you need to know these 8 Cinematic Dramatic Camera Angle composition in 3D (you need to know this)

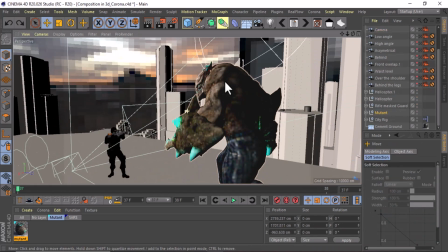(0:00)
Today in this video we are going to be creating a dramatic scene composition in 3D.
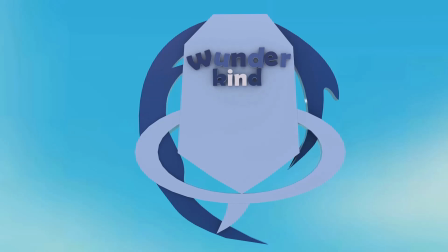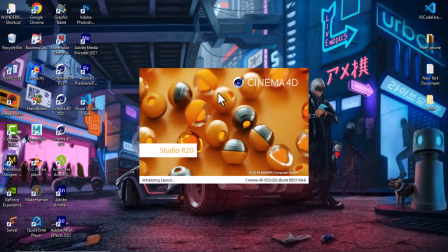(0:14)
Okay, so here we are in Cinema 4D, and I know you are probably thinking, why are you using old version of Cinema 4D?
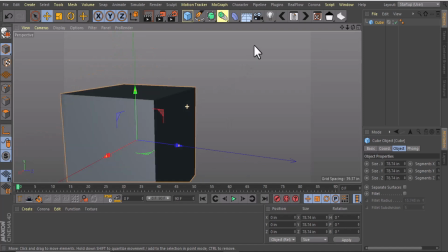(0:21)
Well, I have the latest version, but for some reason I can't let the Cinema 4D R20 go, and I don't know why.
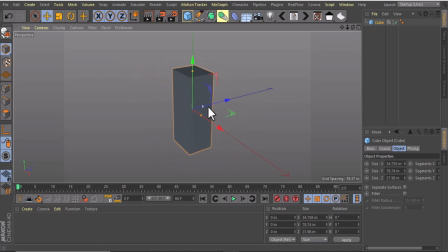(0:30)
I'm not ready. Anyways, you don't have to have Cinema 4D. You can use any 3D software you are familiar with.
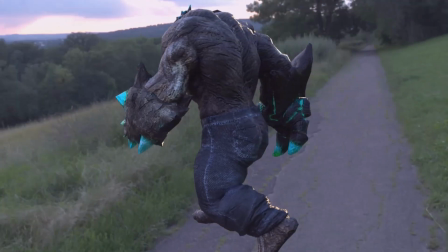(0:40)
I'm using these two characters here, and they are all from Mixamo.
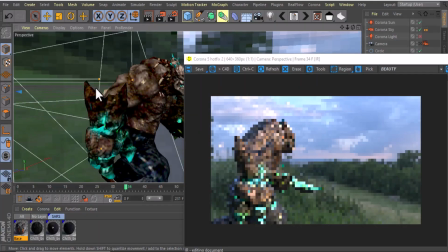(0:44)
You can go and download them. There is a library of characters and animation there, so check it out.
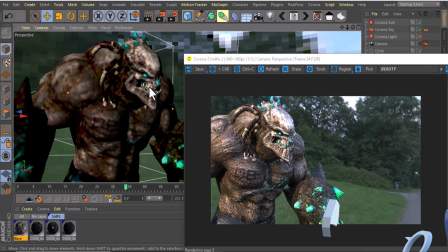(0:52)
This is the mutant character that is going to be the villain in this composition,
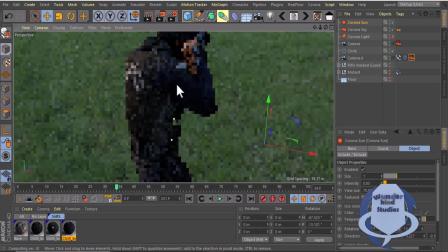(0:57)
and the police is the hero character. I'm using Corona renderer to render these shots.
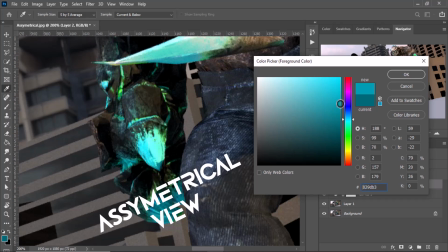(1:06)
Composition 1 is the asymmetrical view. Asymmetrical, that means imbalance.
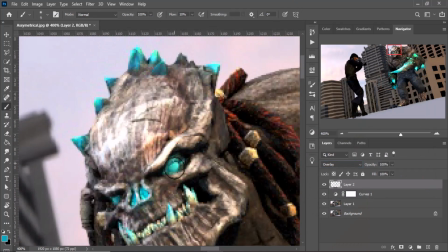(1:13)
In this view, I tilt the camera a little bit,
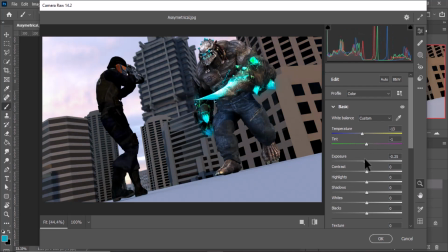(1:17)
and the lower skew is where the police goes in this case, and the higher part is where the mutant goes.
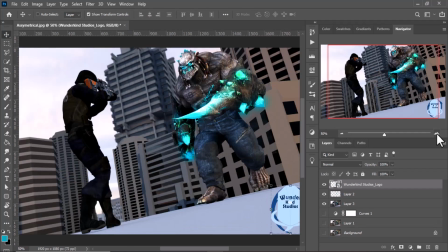(1:24)
And this creates an uphill battle to the scene, giving it that imbalance and makes it feel much more scarier than it is.
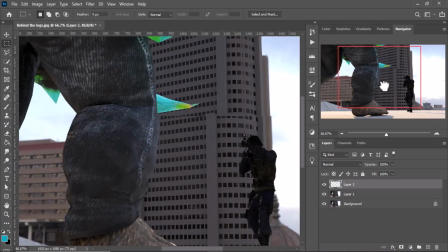(1:33)
The next one is the behind the legs view.
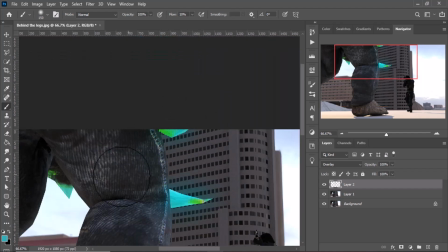(1:38)
In this view, we are seeing the police character in full view as a very small character because of the distance,
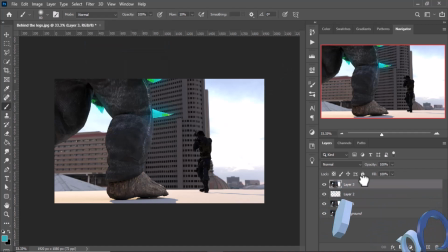(1:46)
and very close to us is the mutant character.
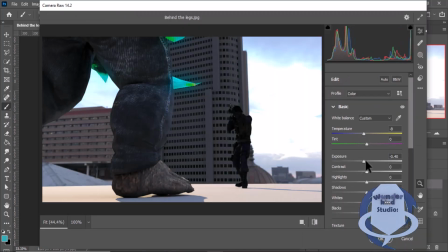(1:49)
So we are only seeing the perspective of the monster's leg in this situation.
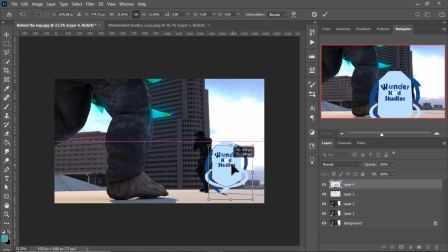(1:56)
The message that is being conveyed is that what we are facing is so big that we can't even fit it in.
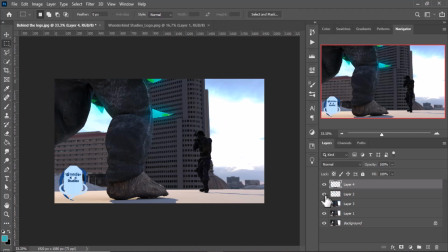(2:04)
We can only fit the foot and part of the hand, and this creates a monstrous feel.
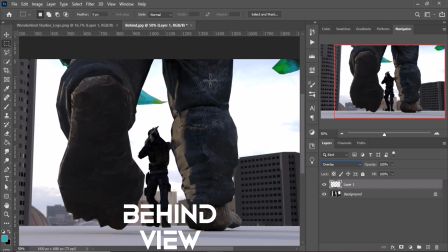(2:12)
Next is the behind view, and this view is almost similar to the behind the legs view,
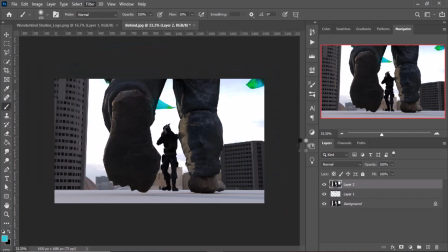(2:19)
except that this view is straight on under the legs of the threat, in this case the mutant character. This view in the same sense tells you how huge and threatening the mutant is.
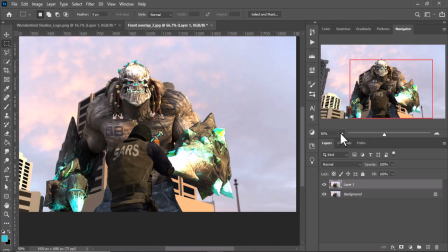(2:34)
The next one is the front overlapping view.
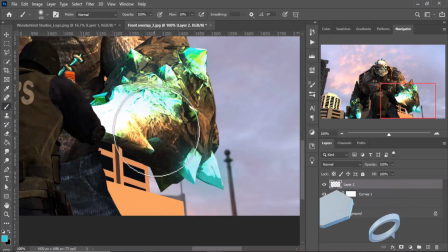(2:37)
In this view, we are looking at the perspective of the character looking immediately at the mutant,
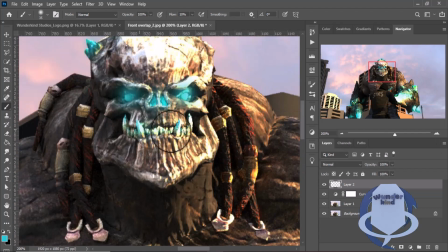(2:43)
and this put us at the level of the police character,
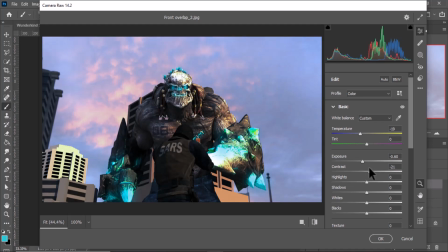(2:47)
where we feel like we are under the same threat that this character is under as well.
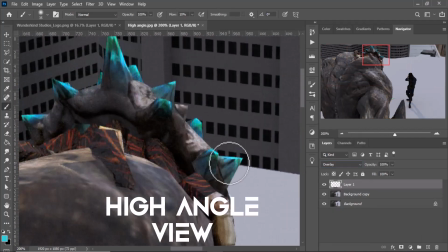(2:54)
Next is the high angle view. In this view, we are going to be doing sort of the opposite.
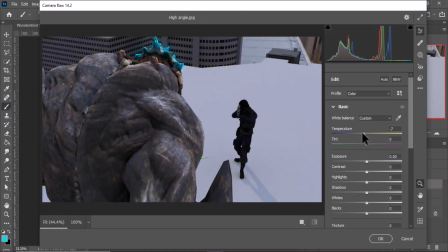(3:02)
We are going to be looking in the perspective of the mutant character looking down. In this view, we can see the full human character and only the top portion of the mutant character,
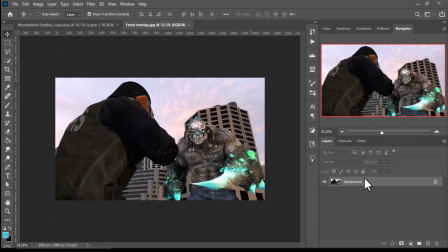(3:14)
so we can see what the mutant is facing. The next one is the low angle view.
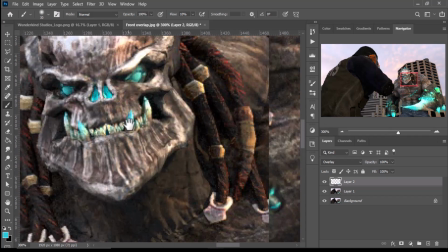(3:22)
This angle is really good to create a sense of an immediate threat,
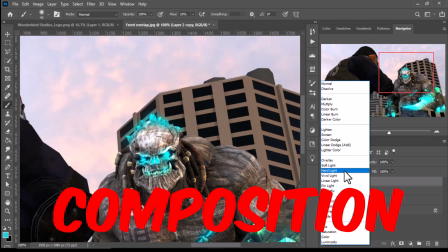(3:26)
and it puts the viewer of this composition in the position of the person who is threatened.
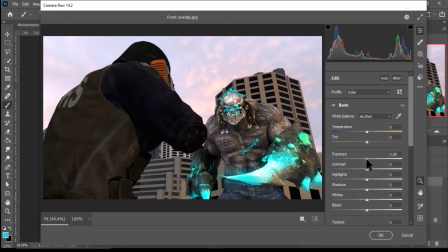(3:34)
So because we are at or below the level of the police character,
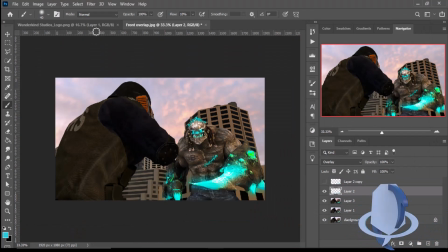(3:39)
we feel as threatened as we think he might feel, and that creates an emotion in this scene.
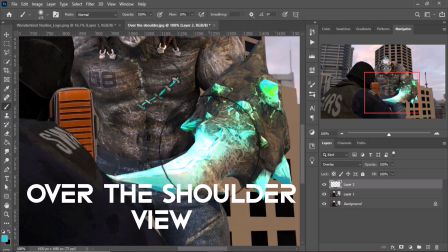(3:46)
The next one is the over the shoulder view. In this view, we are looking over the shoulder of the main character at the enemy.
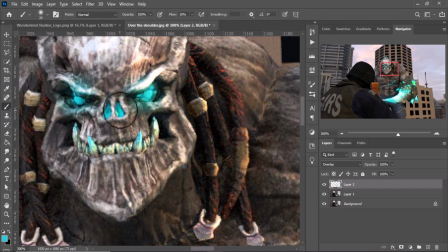(3:54)
Now, this is the closest we are going to get to the police perspective.
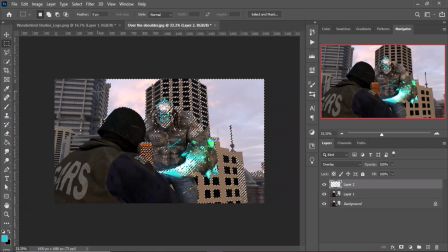(3:59)
This perspective is kind of similar to what you see in video games,
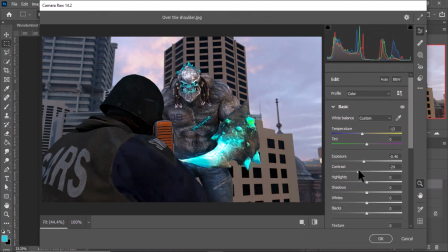(4:05)
but just a little bit over their shoulder.
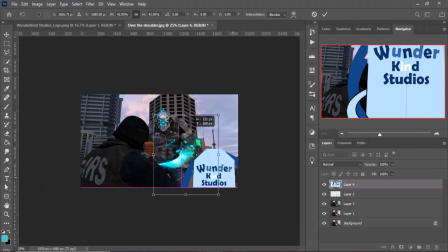(4:09)
So we get the sense of what they are looking at almost at their eye level.
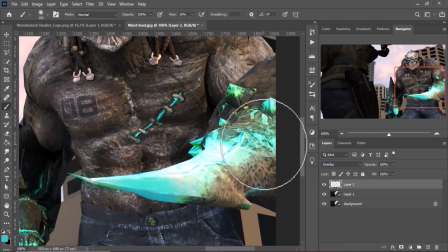(4:15)
In this next view, which is the waist level view,
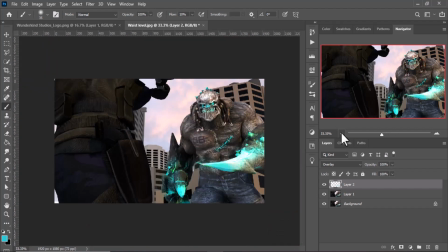(4:20)
we are looking over the waist of the police character, but slightly to the side. This gives the same effect as the shoulder view, but slightly lower.
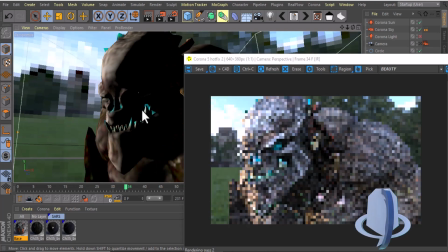(4:31)
And one last thing I want to add is, with every single of these examples,
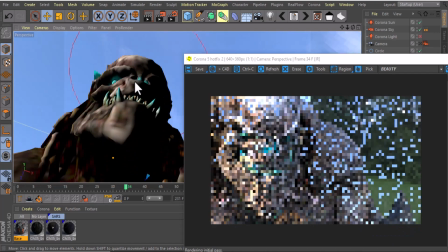(4:39)
you can create a sense of contrast in light and darks between the two characters to separate them visually,
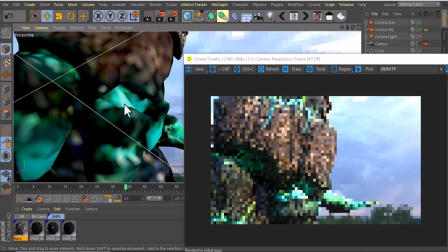(4:46)
and also to create a point of focus for the viewers. So by contrasting one of the two characters darker than the other,
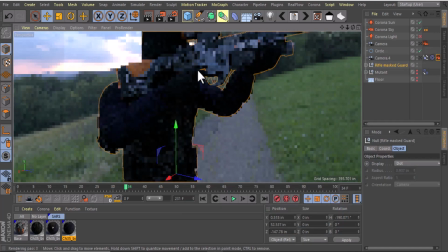(4:54)
The one in the foreground is the darker one,
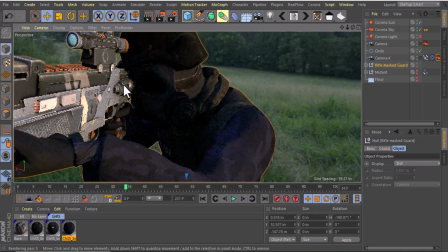(4:58)
but the point of using this contrast is to really help the viewer see what the focus of the scene is
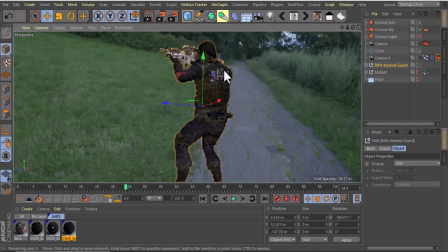(5:04)
and immediately direct the eye to what is the point of perspective and
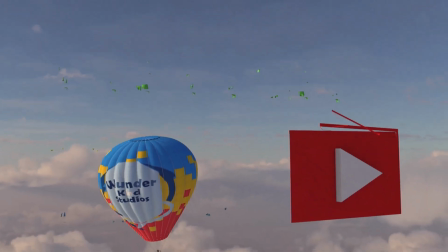(5:09)
focus. And that is it for this video.
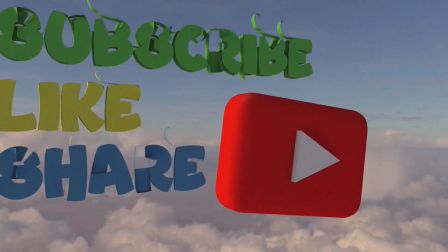(5:14)
Do not forget to subscribe, like if you like this video, share, and I will see you in the next one.